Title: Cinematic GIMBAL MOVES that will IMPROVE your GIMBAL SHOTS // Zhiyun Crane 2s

Alright folks, today we are talking about how you can improve your gimbal shots by adding one simple element. Yes, this will make your footage look epic, so let's take a look at what is done and how you do it. Here we go.
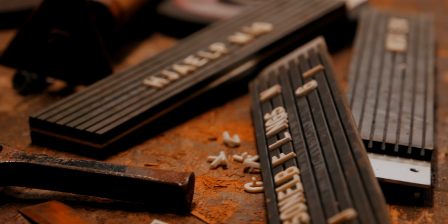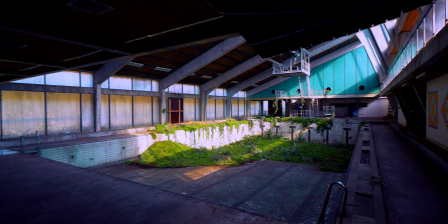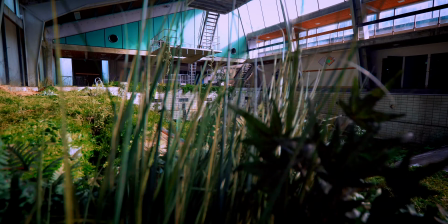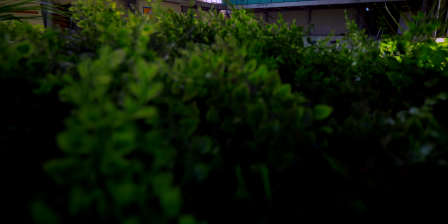So as I said, we are talking about gimbal moves and how to improve your gimbal shots. Yes, the purpose of using a gimbal is to add some kind of movement to your shot or your scene. And just having stabilized footage from a gimbal doesn't make your footage or your video look epic. You need to add something else, and that is foreground. So using a gimbal is just not about stabilizing your footage. It's about using this tool the best way you can.
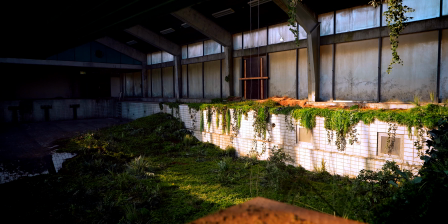101s
And by going through things or revealing things, pushing back through things,
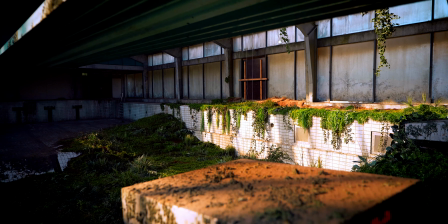106s
you will add depth and dynamic to your scene. So let me explain how this is done, and let's take a look at some of the footage so you can see what I mean and how you can use it in your videos.
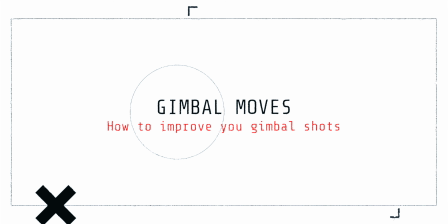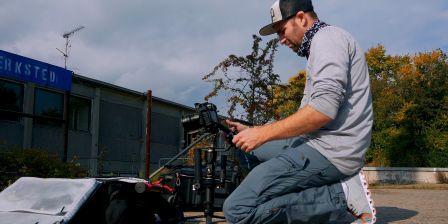124s
The sequence you saw was shot with the Crane 2S and a GH5. But let's take a look at this scene right here where we are going up over the springboard and
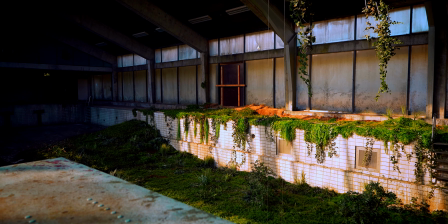135s
revealing the pool and the grass that are growing in the pool. So if we didn't have the springboard, it would just be a push-in shot with no dynamic range or no depth in the footage. So by going over the springboard, we are revealing what is in front of us, and the springboard are disappearing under the camera.
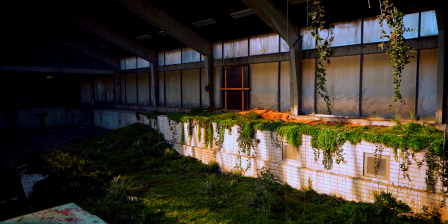159s
It looks great when using this effect. Alright, so here in this shot it is the opposite. We are pulling back from the scene, and while we are doing that,
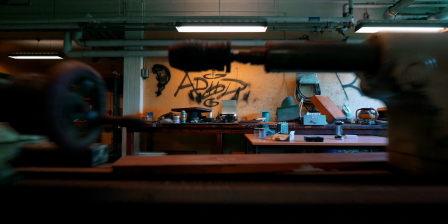168s
the gimbal is extended out in front of me and I'm pulling through this. It's some kind of a machine. So while we're doing this, the scene kind of comes to life with us revealing what is behind the camera. It's a great effect as well, and it looks just great. Alright, I just want to mention something right in the middle here, and that is the Gimbal Academy.
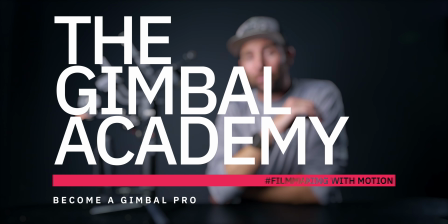197s
It is coming to life and we're launching end of this month. I still have spots available for the early bird price, so if you're interested in learning all aspects of working with gimbals,
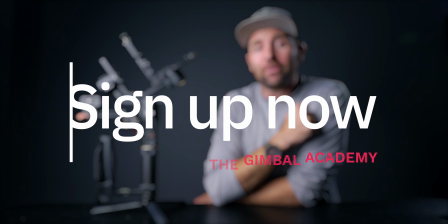210s
sign up for the Academy. The link is down in this description. I hope to see you in there. What is waggling here?
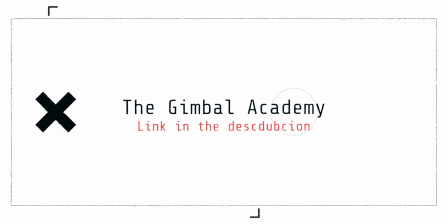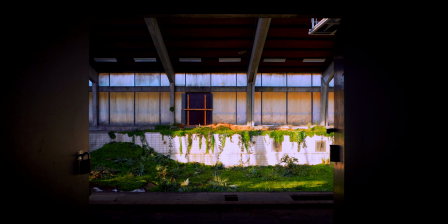223s
So in this shot here, you can see we are going through the door and we are stepping into the room or into the swimming pool, which is not a swimming pool anymore, but I use this effect a lot when doing real estate.